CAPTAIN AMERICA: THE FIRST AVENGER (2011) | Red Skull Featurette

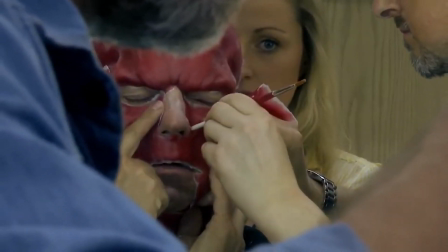[4:12]
I kind of keep the prosthetic as tight to their skin as possible, so it kind of retains all their character.
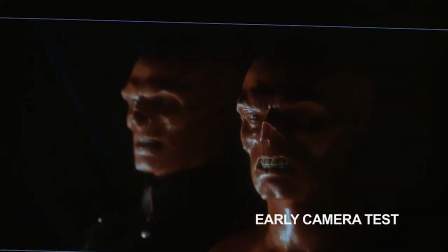[4:16]
I did a test. The initial test was really successful. It was like, yeah, that's really good. Let's go with it.
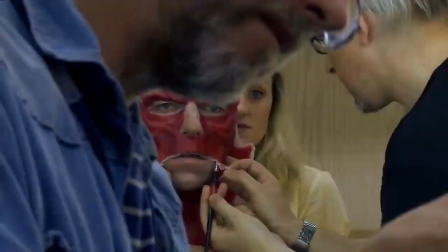[4:21]
It looks fantastic, but the hard thing about it is because it takes 3.5 hours to 4 hours to put on,
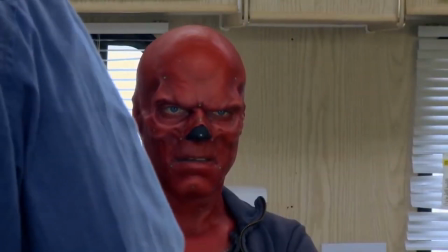[4:26]
I didn't have a lot of time to play with it, and it's kind of palaver to get into it. It was a matter of just saying to Joe on the first day, well, look, anything's not working, you know. So we just had to sort of say, well, that doesn't, and slowly get used to just relaxing within it.
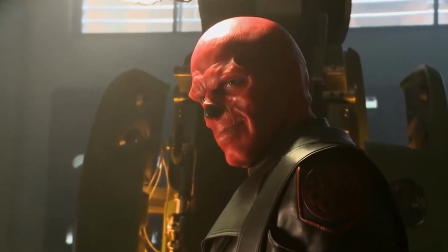[4:42]
I thought I would have to actually work the mask more than I do. There was a battle with materials on this one because we wanted to make it practical, but it had to kind of be slightly off-worldly in a way.
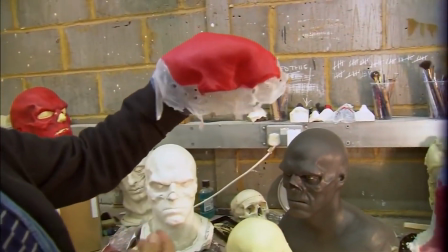[4:53]
So we used silicone. It's an unusual material for this kind of makeup because you can't kind of figure out what it is.
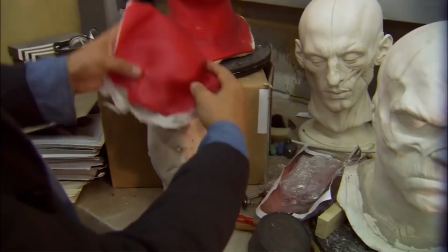[5:00]
Generally, people used to use a lot of foam latex, but it's definitely not foam. And it's just something else, and it works really well for Red Skull because it has this luminosity to it. You put him near a light, and it kind of has this glow, a slight glow to it, like some sort of lava lamp, which is kind of nice and really unusual.
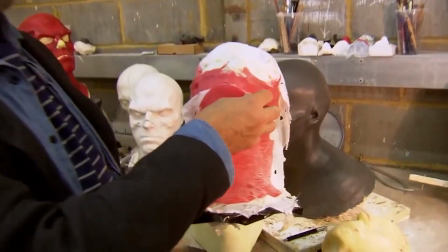[5:19]
The prosthetic is in 7 pieces. Everything's broken up into different sections, which is why it takes 3.5 hours to stick on.
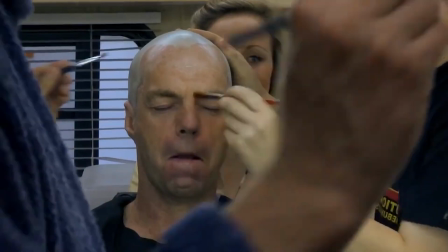[5:26]
First, there's a bald cap has to go on just to smooth down my head. The next thing up with the bald cap is to glue the face and powder it, and that seems to work well with the sweat. I still sweat, but it doesn't pour out as much. They're designed in a way, they all interlock.
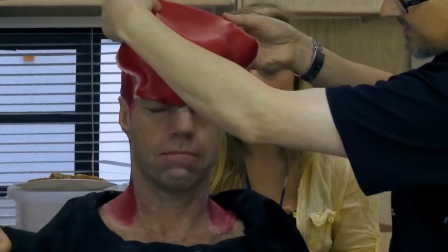[5:39]
So the back piece goes on first, and then we have the top piece, which comes over the forehead, and then we have the face piece, which is the biggest piece, and it has this funny little locking area around here,
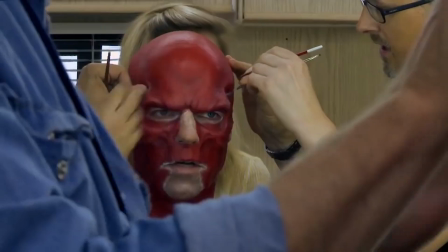[5:49]
which is part of the design. I designed it so it had a little kind of curve, so it kind of cups either side, so we know exactly where it should be.
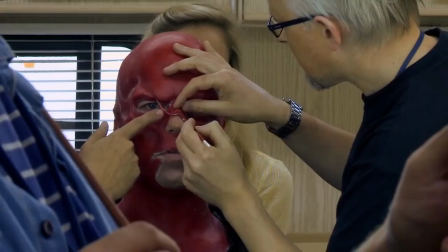[5:55]
And that all goes on 2 separate ears, separate nose, separate chin, set of dentures. Done all sorts of tests with teeth, with pulling my lip down, with top and bottom teeth. The deal is that the piece is incredibly thin around here. All this area is really wafer thin, which means that you don't really have to upscale teeth and things.
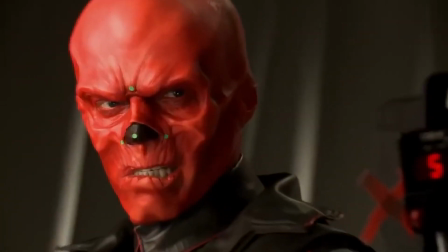[6:15]
It's all Hugo's. But we did kind of have a bottom set. You know, we're using a bottom set. Initially, we tried things with hooks, pulling down corners of the mouth and things like that.
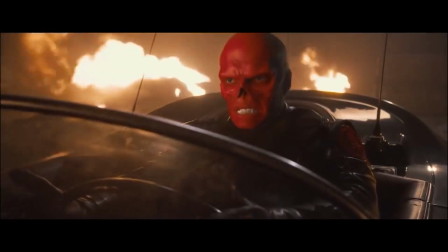[6:24]
But it got in the way of the performance. But the bottom set of dentures he uses gives them a little bit of kind of a mean sort of bite. Around here is absolutely fantastic. It's quite chiseled in here. The cheekbones are quite extreme and the brows quite extreme.
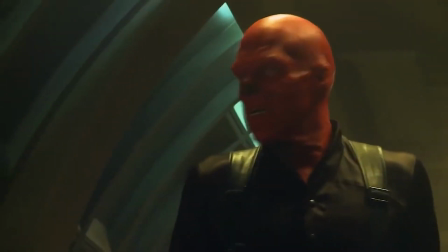[6:37]
But the eyes and the mouth and what's there gives me a lot of expression and subtlety and expression, which is great.
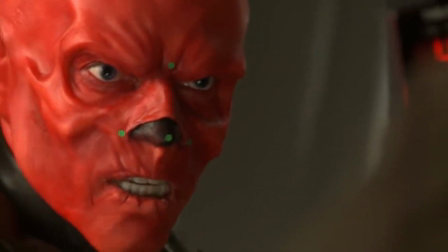[6:45] To suffer the slings and arrows of outrageous fortune, or to take arms against the sea of troubles and by opposing end them,
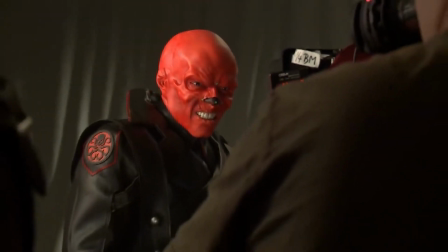[6:53] or whatever.
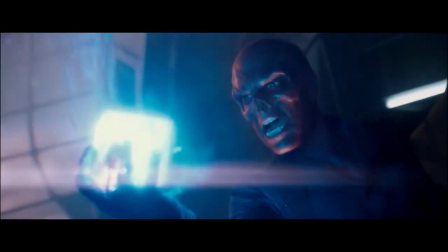[6:56]
It's got to have the gumption, it's got to have the guts of a comic book feel, but not to the point that it's ridiculous.
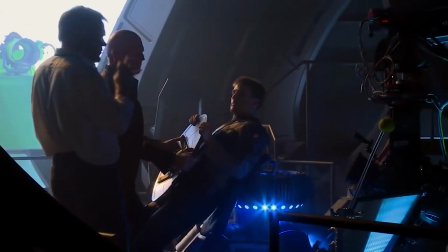[7:03]
It's a very delicate balance. And also, Joe was very particular that it wasn't too visceral and too kind of real in a gruesome way.
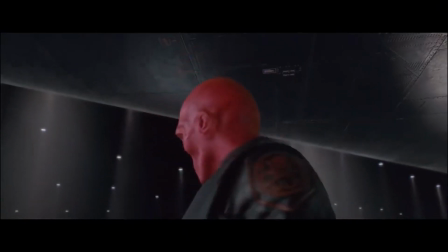[7:11]
So it has to have this kind of larger-than-life kind of image. It's literally like a Chevy.
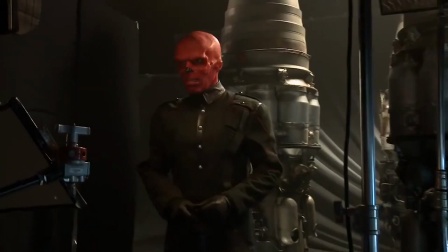[7:15]
It's a very organic but beautiful kind of shapes you get in different lights. David did a spectacular job, so good. The combination of that makeup and Hugo's performance meant we enhanced it much less than we were planning. Most of that is Hugo and is the makeup, because that performance and even the way Hugo can make his eyebrow arch slightly is incredible. You go with the live action first to try and get that in camera,
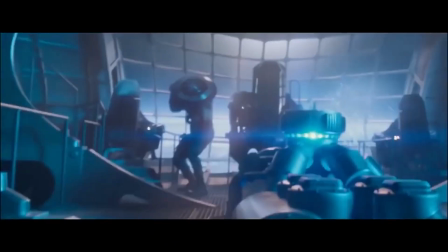[7:40]
and then you help that out in every shot that you need to make it look as close to the character that we had in the comics as possible.
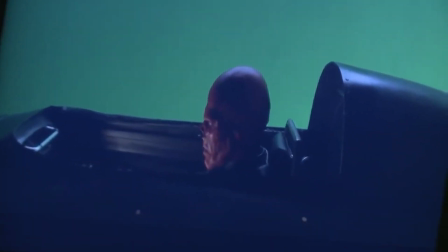[7:49]
After we got some of the performance, we realized that the shape needed to be a little more gaunted.
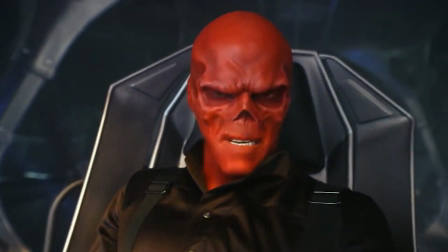[7:54]
Hugo, when he turns his head, he gets a little bit of the leftover of the skin from the side, from the prosthetic itself, because clearly he's got his own neck and then the prosthetic on top of it. The thing that we need to do with Red Skull that you can't do physically,
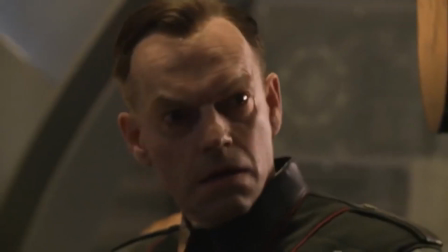[8:08]
even though you've got this great prosthetic to start with, is that there's a physicality to Hugo's face.
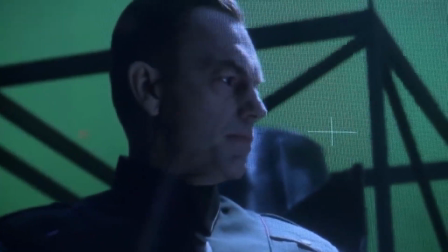[8:13]
There's, he's got a big bone structure. He's got a nose. Well, Red Skull doesn't have a nose, so we have to immediately remove his nose and create a sort of what we're calling a negative nose space, which is our cavity, which is our sort of structure within the nose and seeing into the sort of the inside.
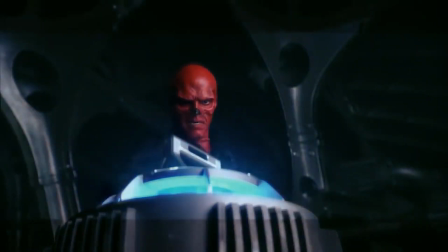[8:29]
So it's really just trying to gaunt him up and make him look a little bit more stylized than is possible with a physical prosthetic. Trying to sort of square up the chin and make it just look a little bit more rigid.
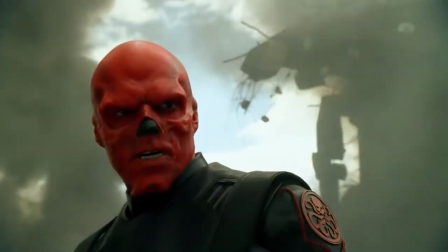[8:40]
It's all those kind of things that we're trying to do to enhance what's already there within the practical photography, but always maintaining the Hugo-ness and making sure that you never lose that,
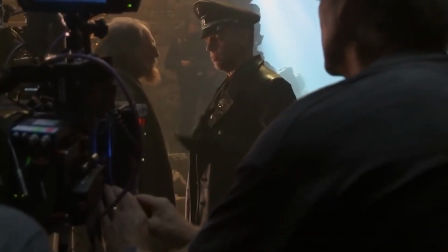[8:49]
because otherwise there's not much point in having such a great actor as Hugo Weaving play your arch villain and not being
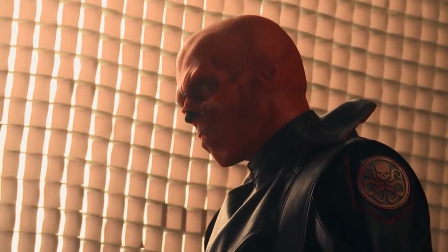[8:55]
able to use that.
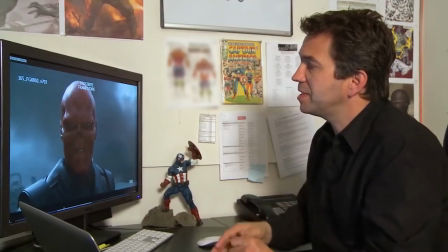[8:57]
This is the sort of the Hugo Weaving version as he was on set, and this is what we've finally got as the Red Skull that will be appearing on screen.
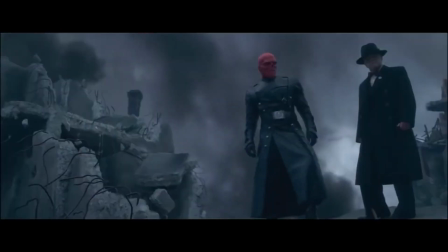[9:05]
And as you can see, obviously he has no nose, which is the key feature, and he has this, what we call this negative nose space.
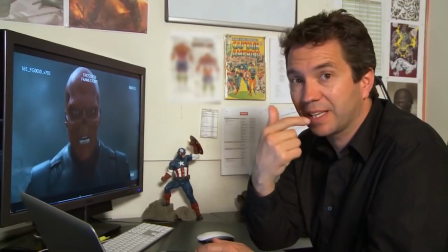[9:11]
So that's actually a computer-generated model of his nose, or the cavity placed over where the nose would be.
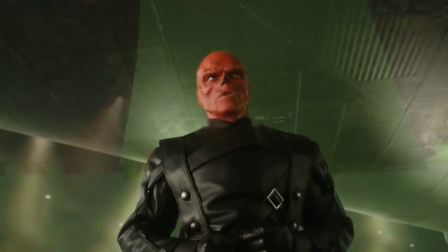[9:18]
We've also thinned down the lower lip area, and if you sort of look in here,
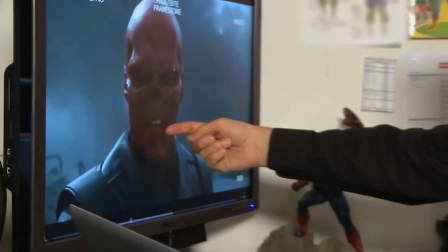[9:23]
if we go through, You can see that now we've thinned out this part of the lip so it's not nearly as fleshy.
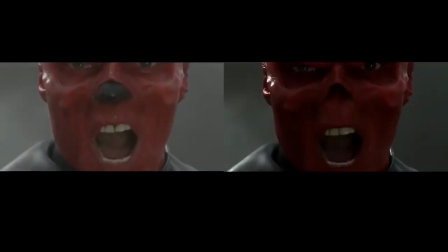[9:28]
We've squared up the jaw. Hugo's got this gap between his teeth, so we've taken out the gap between his teeth.
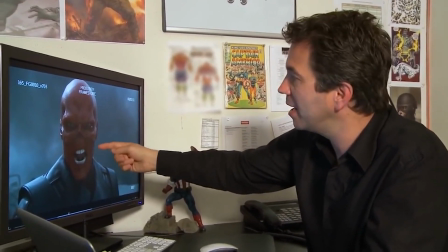[9:34]
We've added a little bit more gaunting in the cheeks around here. We've darkened down the sockets in the eyes a little bit.
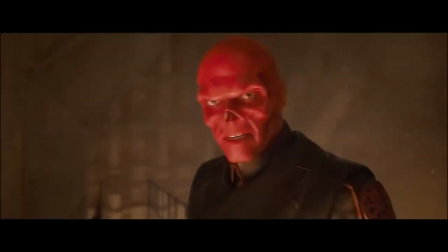[9:40]
Generally just tried to tighten him up. Wherever we see a crease in the prosthetic, we've removed that as well.
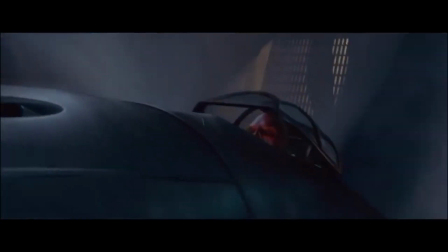[9:45] You are failing!
One of the most rewarding things about working with Hugo is just watching him put himself in the role so fully.
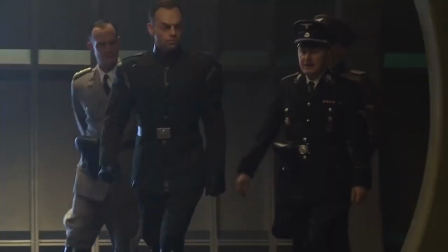[9:52]
You love him as much as you hate him, and Hugo then takes that way farther than you could ever write.
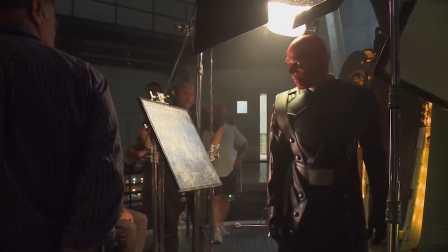[9:59]
When it comes to something like Red Skull, I want it to look as good, if not better, in the final film than it looked on that piece of concept art that made us excited to say this is the direction to go in,
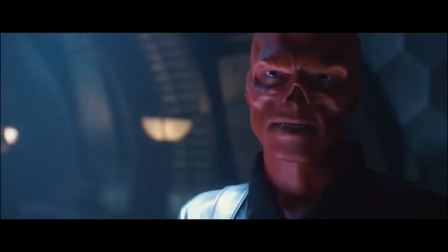[10:08]
and with Red Skull that's been achieved.
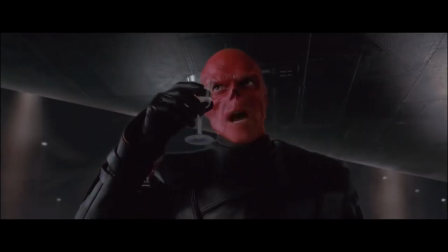[10:14] Hail Hydra.
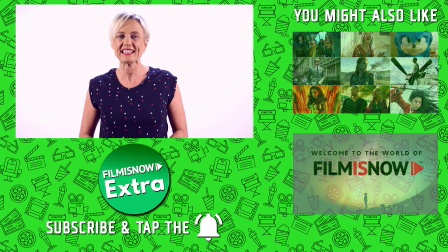[10:21]
Hey there, here's today's Daily Fact. Now, in a post-credits scene in The Avengers, Chris Evans is the only character seen not eating. Now, this is apparently because the actor was wearing a prosthetic jaw for the scene as a means of covering the beard he'd been growing for Snowpiercer.
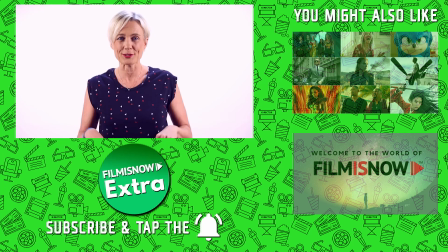[10:37]
Now, click here below to subscribe or on the side for more great content.